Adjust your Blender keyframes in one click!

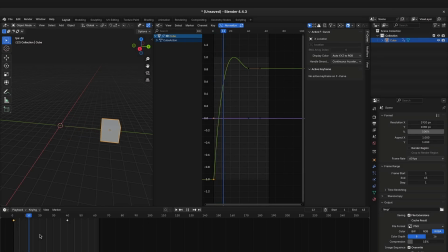246s
If you have this type of interpolation at the end, by setting it to ease out, it is rather referred to as overshooting, which you can use to show that an object tries to stop a lot of force or speed. You might already be familiar with this type of motion from real life.
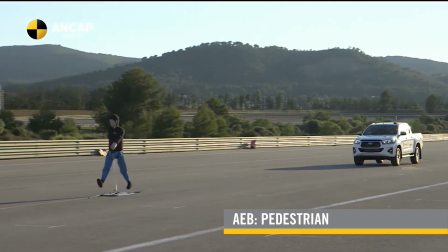261s
For example, when a car performs an emergency brake and then tilts a bit to the front before getting to a full stop.
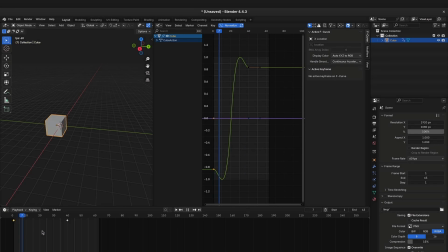268s
You can also have both at the same time, and both interpolations are also specially used in exaggerated ways in cartoons.
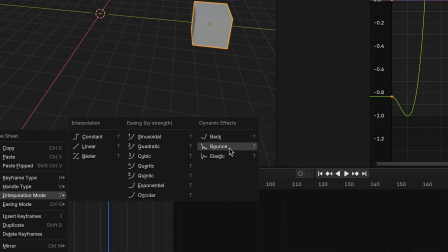275s
There are also the bounce and the elastic interpolations in Blender.
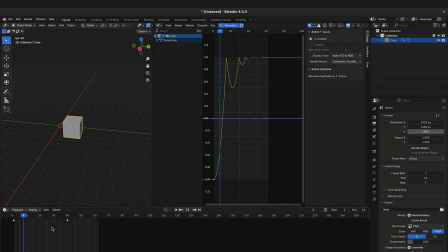280s
The bounce interpolation is pretty straightforward, I think, and is especially useful if you let something drop on the ground. The elastic interpolation is a bit weird, as it will also change values, which would usually stay the same during the animation, and it might look a bit too snappy.
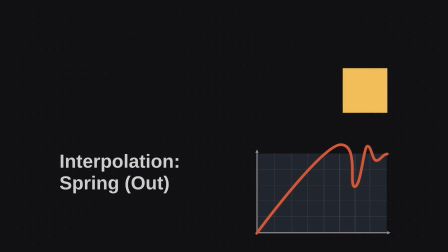295s
I think it is supposed to look more like this.
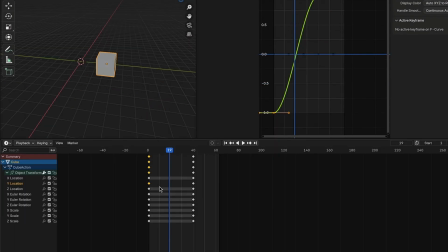298s
To make it work, you can expand this panel from the timeline and only apply the interpolation to a single keyframed value.
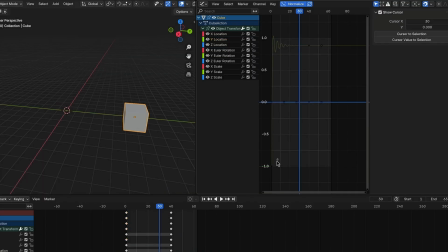305s
Set the easing mode to ease out and then go in the graph editor and select the first keyframe of the value. Then you can play around with the amplitude and period slider to make it look more supple. When you change that to ease in, it will look a bit like sneezing.
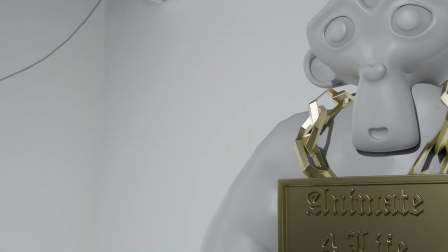319s
When looking at beginner animations, it's often very obvious where the keyframes are set and the transitions between them look kinda choppy.
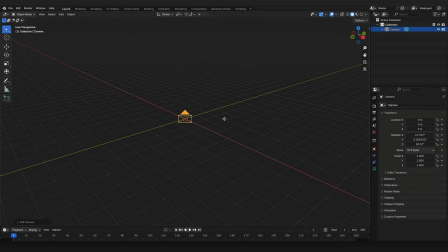327s
To avoid this, you can try to play around with the different interpolations. I will demonstrate this by using a camera that is parented to an empty,
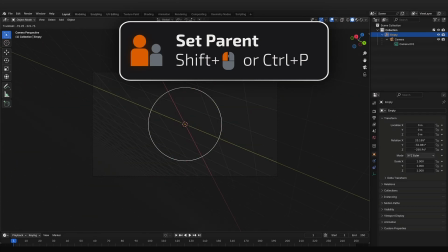335s
which you can use to rotate the camera around the center, and by scaling the empty, you can zoom in and out.
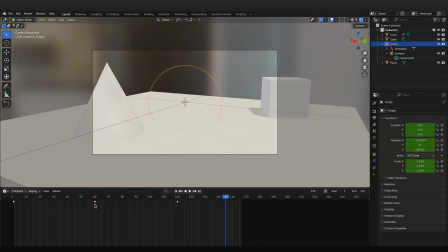341s
A way to smoothen out your animations can be achieved by trying to stretch the easing over multiple keyframes.
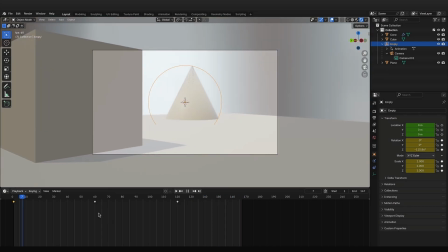348s
By setting the first keyframe to a strong ease in and the second keyframe to a strong ease out.
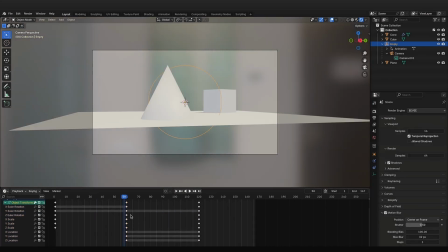353s
What might also help when smoothing out animations is to separate the transformation keyframes,
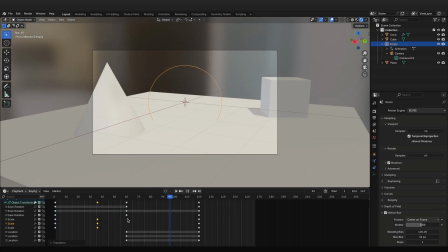359s
so you don't have all the keyframes at the same place, which helps hiding the position of the keyframes.
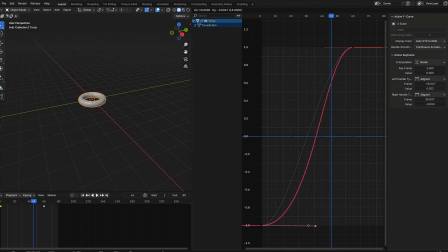364s
Of course, you have the most control by using the graph editor and manually using the handles to adjust the easings. As I've mentioned before, it is hard to overview in 3D applications, but I will give you a few more tips on the way.
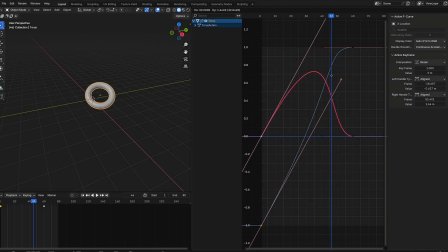377s
Sometimes it's hard to not accidentally select the wrong handles. To solve this, you can lock all the values you don't want to edit. This is especially useful if you want to align the handles for the scaling, as you will probably like to keep the proportions of the object.
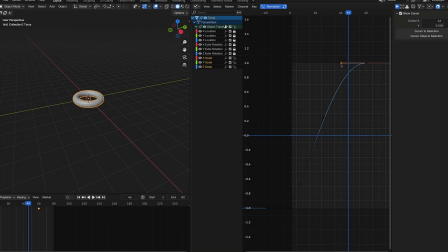392s
When you have all other values locked, you can just box select all scaling values and adjust the handles.
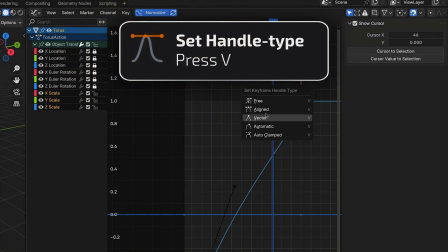398s
Also, by pressing V, you can change the handle type. The most relevant ones are free and auto-aligned.
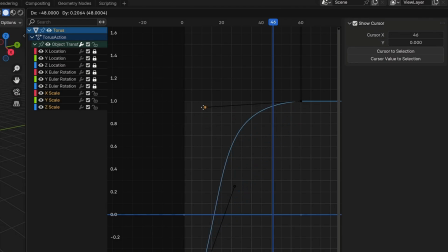406s
Free means you can move both handles independently, and auto-aligned means both handles will be kept in symmetry.
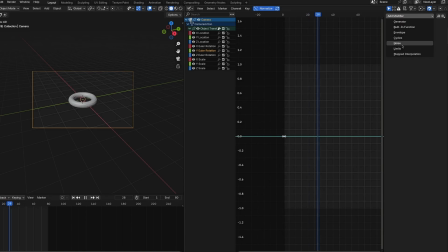413s
And finally, the graph editor also has multiple modifiers you can use to create procedural animations. For example, you can use the noise modifier to create camera shake.
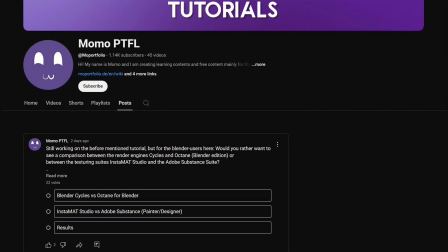423s
There currently is a survey on the posts tab of my channel where you can vote whether the next Blender related video will be
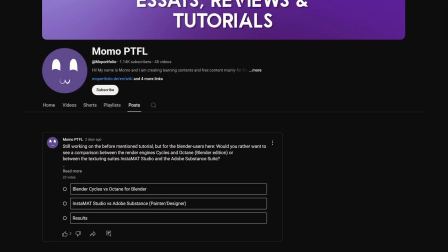431s
about comparing the Cycles and Octane render engines or the texturing softwares Adobe Substance and Instamate Studio.
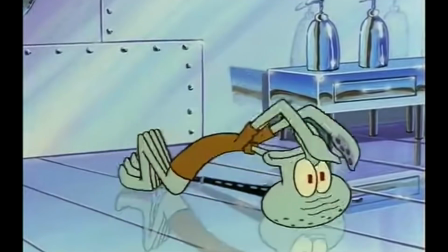438s
So subscribe if you don't want to miss them, and if you're from the future, one of those videos might already be on my channel.
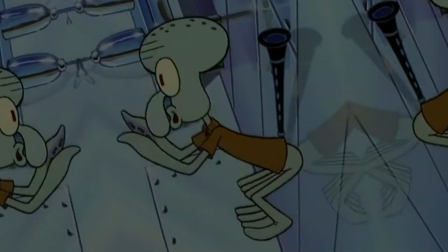445s
Bye!